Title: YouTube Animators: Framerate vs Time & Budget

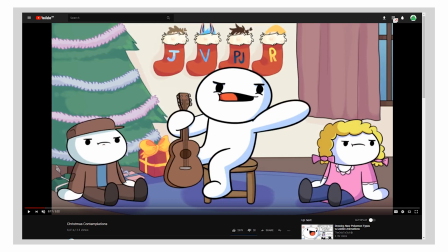[4:12]
I'm gonna frame by frame through it a little bit. See? The only thing that really moves about the character is the arm. This is the only thing that's actually happening in this motion. And that's what's called limited animation, because you pick a limited part of the character and you animate just that.
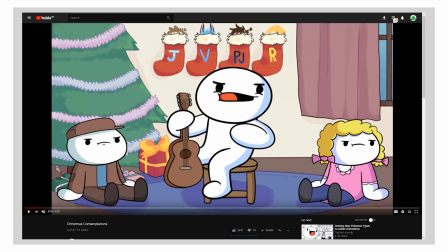[4:27]
But on top of that, he's using a couple of different techniques, and those are the ones we're going to be discussing when we're talking about The Odd Ones Out.
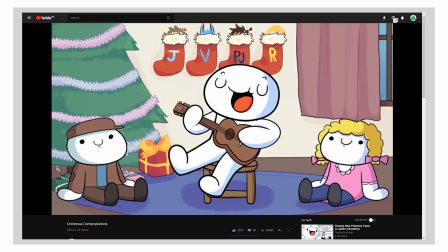[4:36]
Now first, let's start by just looking at this, motion where he's playing the guitar and singing. So what was actually happening there? Because it seems like there's quite a lot of motion going on when he moves,
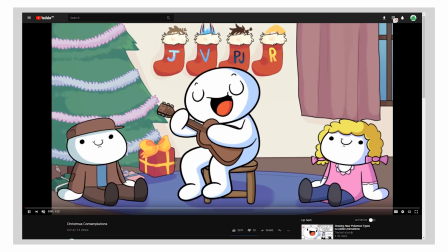[4:55]
but as we've discussed, when he chooses to animate motion, he uses very few frames. For example, he's about to rock back now. Rock back and sit further back.
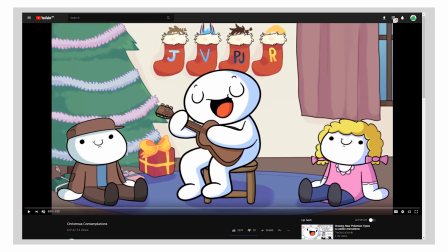[5:07]
Watch how many frames are used here. This is a squash frame. You can see the character doesn't change, it's just being squashed very slightly. This is anticipation. He's anticipating the move that the character is about to make by squashing the character a little bit, which creates some tension, which he can then release by completing the motion.
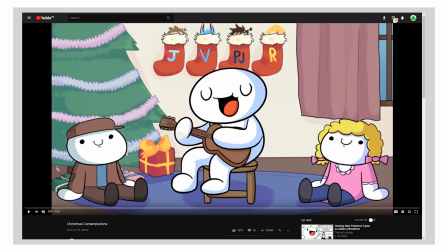[5:27]
And as you can see, once he's completed the motion to the new pose, this is pose number 1, here's pose number 2, right here. You can see he unsquashes the character a little bit, and that kind of completes that. It's like the character is being squished down, moved to a different pose, and unsquashed.
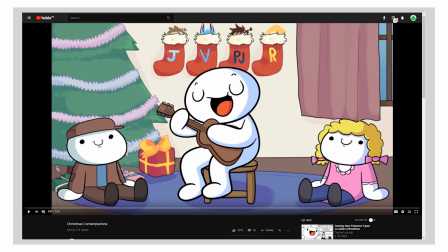[5:42]
And that is anticipation and follow-through. And if I'm using these terms incorrectly, that's because I'm not a professionally trained animator. These are just the terms as I've heard them used about these things. But the motion itself, it's 1, 2, 3 frames. It's only 3 frames, but because he uses the
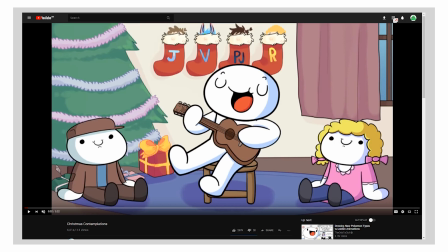[6:04]
squashing and the stretching of the character, it seems like a much smoother motion than it really is, because when you give the characters that follow through,
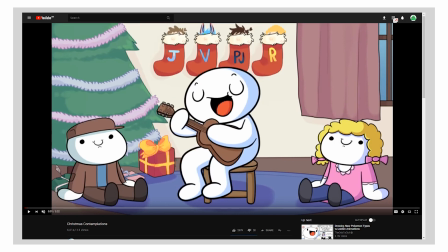[6:12]
that bounce, they come much more alive than if he had just, if he had just been this.
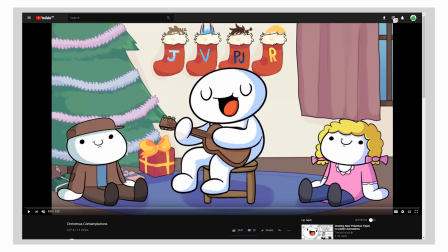[6:24]
You can see this seems kind of static and flat and not really bouncy or alive, but once you add in
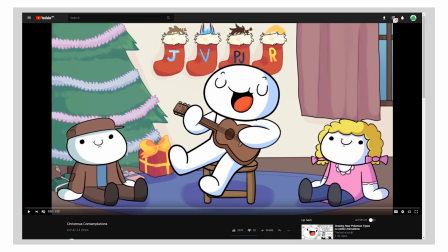[6:34]
that little extra bounce of anticipation and follow through, you get an animation that comes alive a lot more, even if the motion is super limited. For instance, here he's gonna strum the guitar. You can see anticipates the motion, starts moving the arm,
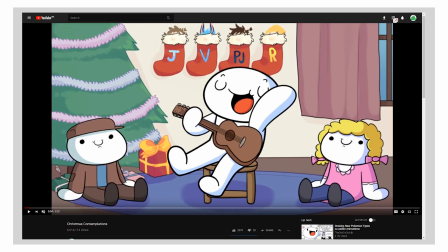[6:52]
and then as the arm completes its motion, he finishes the little bounce there, which is what gives it that pop, that almost rubbery feeling of something that is much more alive than if he had only moved the arm without also bouncing the body
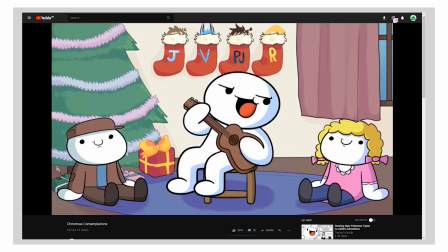[7:09]
a little bit. And you can see this comes across.
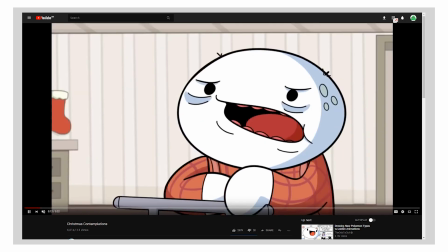[7:15]
This is very much a signature stylistic choice of the Odd One Side.
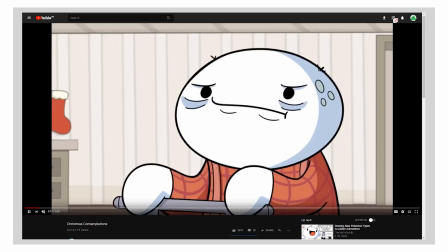[7:20]
You can see it happens here. You can see it happens as he keeps playing. You can see there's always that little bounce to it, and there's that little bounce to it with the grandpa as he's speaking.
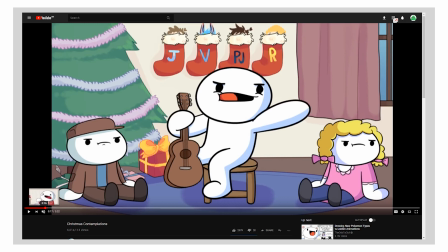[7:29]
And here, as he points an accusing fist at the old man. Let's see. There we go. You can see he also does that little bounce and squash and stretch. Now, something else he does, which is a fundamental animation technique, is he is choosing
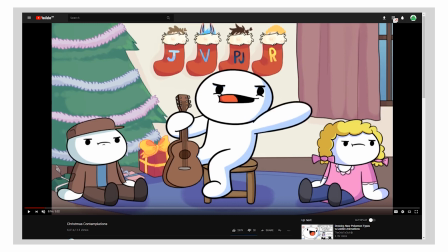[7:46]
to concentrate his frames of motion at particular points. See, here he's about to start moving his arm to point. The motion itself is 1, 2, 3, 4 frames in all.
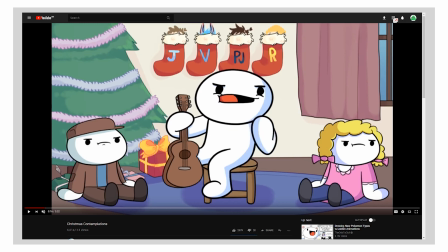[8:01]
But the first 1, 2, 3 are right here. They're all focused close to the body, the start of the motion. And the final frames there's this huge jump where he goes from close position to pointing position, far away.